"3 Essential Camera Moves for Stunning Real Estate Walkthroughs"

Hey guys, Jordan here. Before we dive into this video, I just want to say that you can sign up for the complete course, The Ultimate Photographer Formula, free of charge. It is an email course, so you'll get one video a day over the duration of 65 days as you progress through the course. And you can sign up for that free of charge by clicking the link in the description. Enjoy the video.
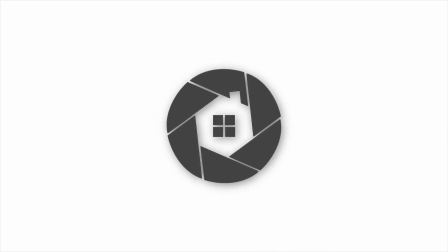In this video, I'm going to go over 3 different types of shots we use during walkthrough videos. There are plenty of different shots that you can experiment with while you're shooting, but these are the ones that we have found that really help showcase a home in the best way possible.
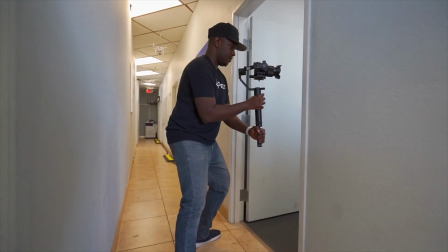[0:41]
The first shot type is the slider-like shot. To do this, you stand in one position with your legs apart, and without moving your feet,
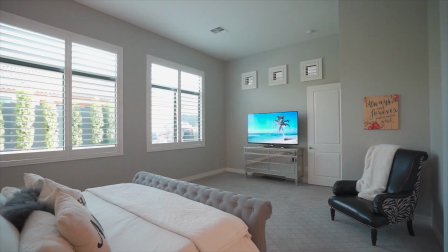[0:50]
slide the camera from left to right or right to left to imitate a slider.
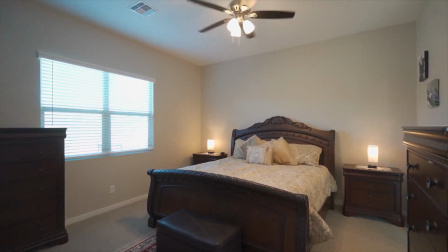[0:56]
You can even lean back and slide forward as well. The slider-like shot can be used to reveal a room from a doorway, and sometimes shots that are in slow motion like a water fountain or moving fan.
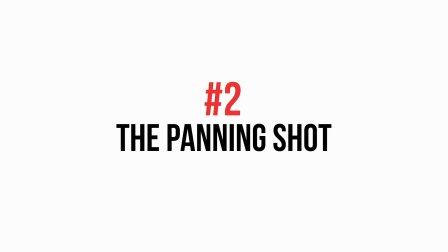[1:10]
The second shot type is the panning shot. This is a very simple but effective shot where you can just pan your camera from left to right or right to left.
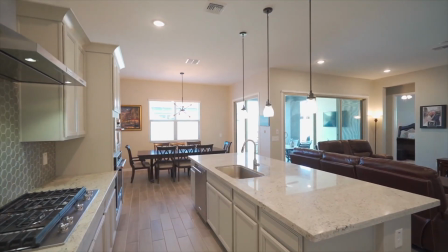[1:21]
Panning is a great way to show an entire room. To do this, stand in one position and without moving your feet,
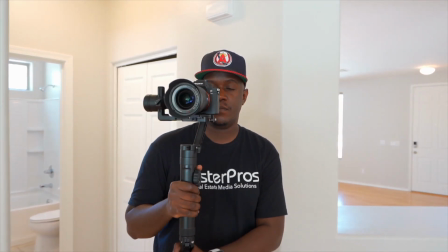[1:29]
pan the camera from one wall to the other, showing the entire room.
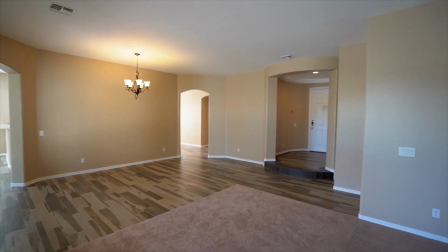[1:34]
One pan should take around 10 to 15 seconds. The slower you pan, the better the shot will be.
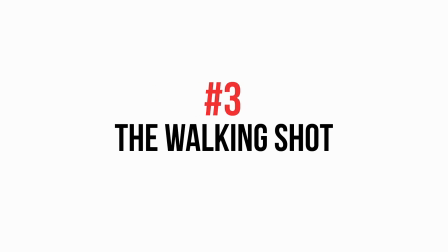[1:41]
Finally, the third type of shot is the walking shot.
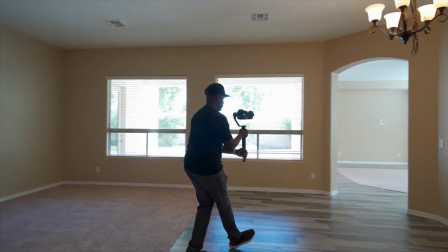[1:44]
To do this, you literally just walk in any direction with the gimbal while maintaining a steady shot. We use this particular shot multiple times throughout the home.
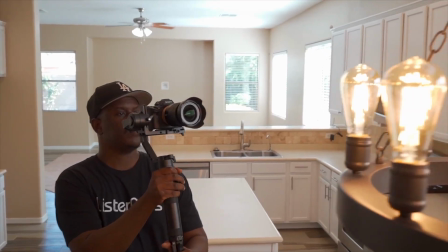[1:55]
Remember to walk slowly and bend your knees to prevent bouncing or shaking in the camera.
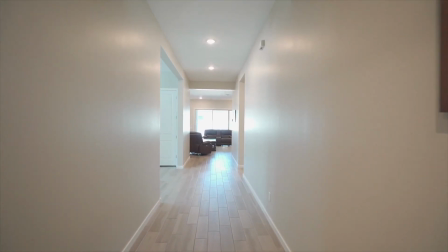[2:01]
Walking shots can be used down hallways or through doorways to reveal a room. You can also walk around focusing on a certain object like a kitchen island or table. To produce a great video, you will need to use a combination of these 3 shots, but don't be afraid to get creative and experiment with other types. If you guys have any additional questions, feel free to reach out. We'll see you guys on the next one.